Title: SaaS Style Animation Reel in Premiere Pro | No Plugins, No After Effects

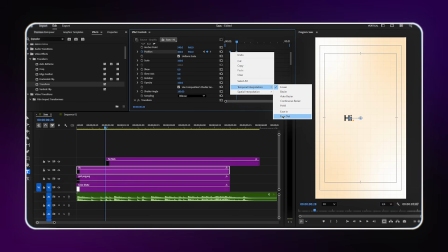This way, when the next text enters from the bottom, the directional movement of both texts is harmonized.
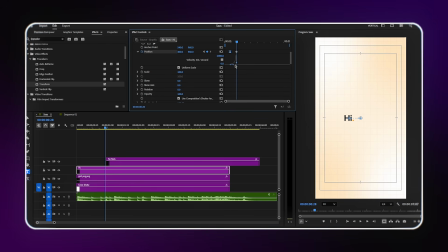Everything feels like it's moving in the same flow. I also turn on the opacity keyframe in this second transform effect and set the opacity to fade out at the end. So the first word gently fades away as it slides left. Clean exit.
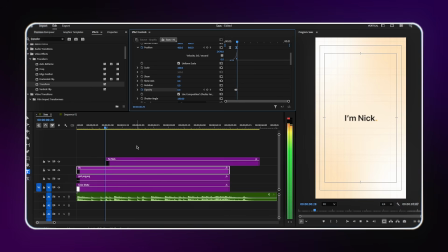This is a really important principle in animation. Smooth transitions between elements. Don't just have things appear and disappear. Always think about how one element's exit can connect smoothly to the next element's entrance.
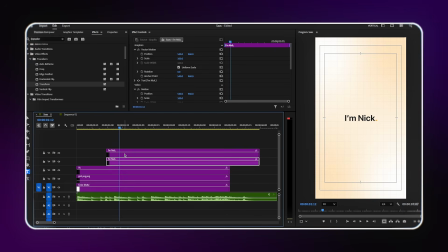Now I need each word on its own separate layer so I can animate them individually. I duplicate the text layers and delete each word from each layer. So the first layer has only the first word, the second layer has only the second word, and so on.
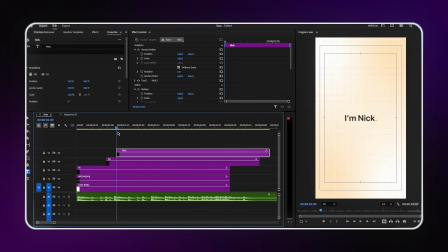Now I add a transform effect to the first word. Same setup, shutter angle 180 degrees, position keyframe for the slide up animation,
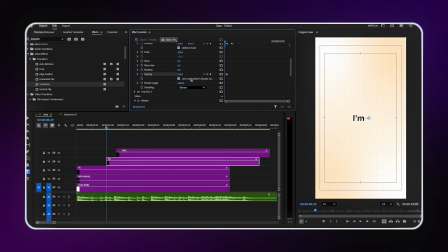opacity keyframe for the fade in, adjust the graph for the smooth deceleration at the end. I stagger the layer timing so as the high word disappears, the first word of the next text becomes visible at the same time.
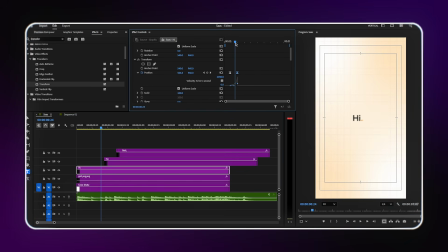The transition between the two is seamless when it looks like a continuous flow, not separate isolated animations. Until I'm happy with the first word's animation, I copy the transform effect and paste it onto the second word layer.
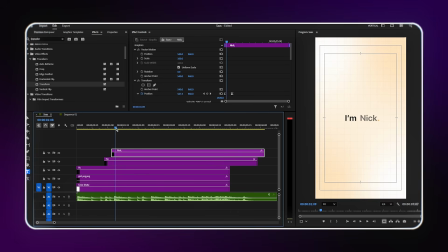Both words now animate in with the same smooth motion. Now, here's a really cool detail. When the high text comes up, you can see a little orange version of the same word, following it like a shadow, slightly offset below.
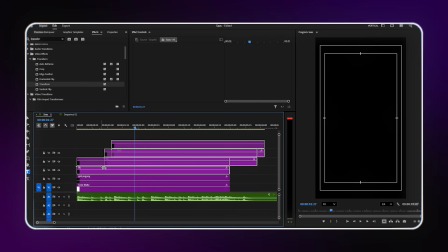It's the same word but in orange, creating a color echo effect. Very satisfying and unique.
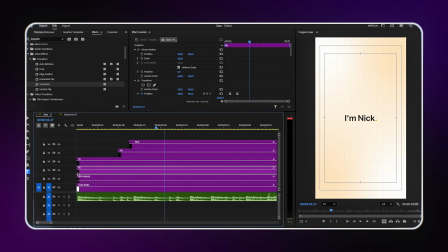Let me show you how to make it. Simply duplicate the high text layer. Take the duplicate and move it 1 or 2 frames backward in the timeline, so it plays very slightly behind the original. Then change the text color of this duplicate layer to orange, the same orange as our dot color.
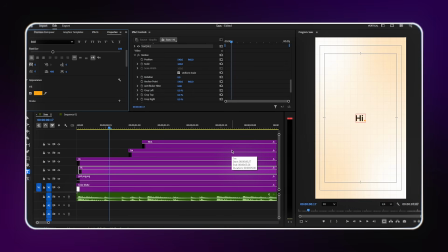Now, when the text animates up, the orange version follows just behind it like a shadow chasing the main text. One important thing, we don't want this orange follow effect to stay visible throughout the whole animation.
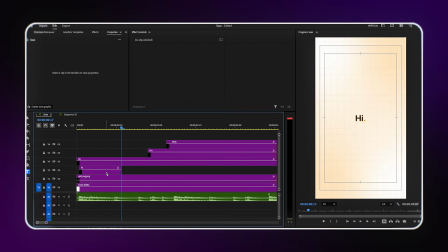We only need it during the bottom to top reveal, so once the bottom to top animation is finished, I cut the orange layer and delete the rest. Then I turn on the opacity keyframe on the orange layer and fade it out at the end of the animation, so it disappears cleanly rather than cutting off suddenly.
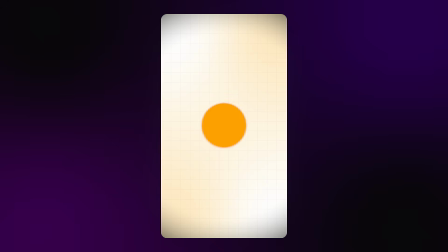Now we're building the big, dramatic orange circle that drops from the top of the screen, grows to fill the entire frame, and transitions us into the next section. This is one of the signature moments of the whole reel, really satisfying to watch.
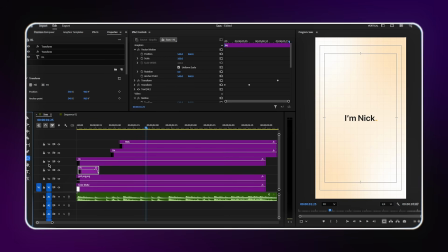I select the ellipse tool and draw a circle on the canvas. Now in Properties, I set both the width and the height exactly to 1080 pixels,
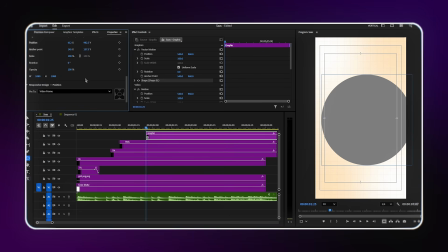making it a perfect circle. I center align it to the composition.
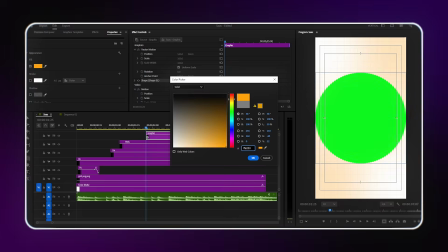Then I change the fill color to the same orange we've been using throughout the reel. Consistency is everything.
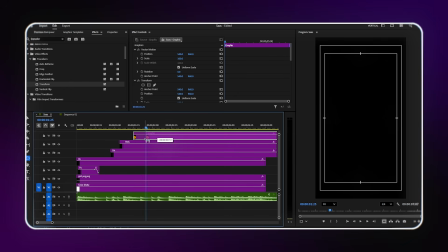I add the transform effect to the circle layer. First thing, increase the shutter angle all the way to 360 degrees.
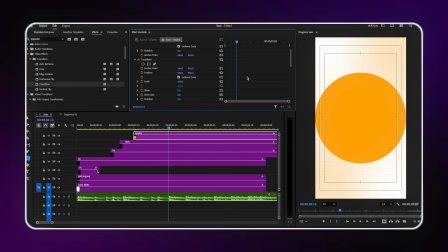Maximum motion blur. When this circle drops at speed, we want it to have a beautiful motion blur trail.
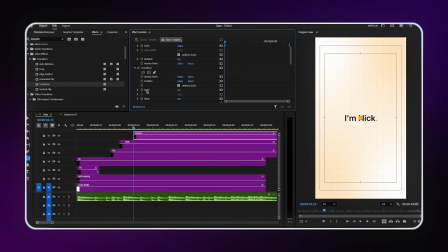I set the initial scale width to just 5%. The circle starts tiny, almost invisible at the top of the screen. Then I turn on the position keyframe.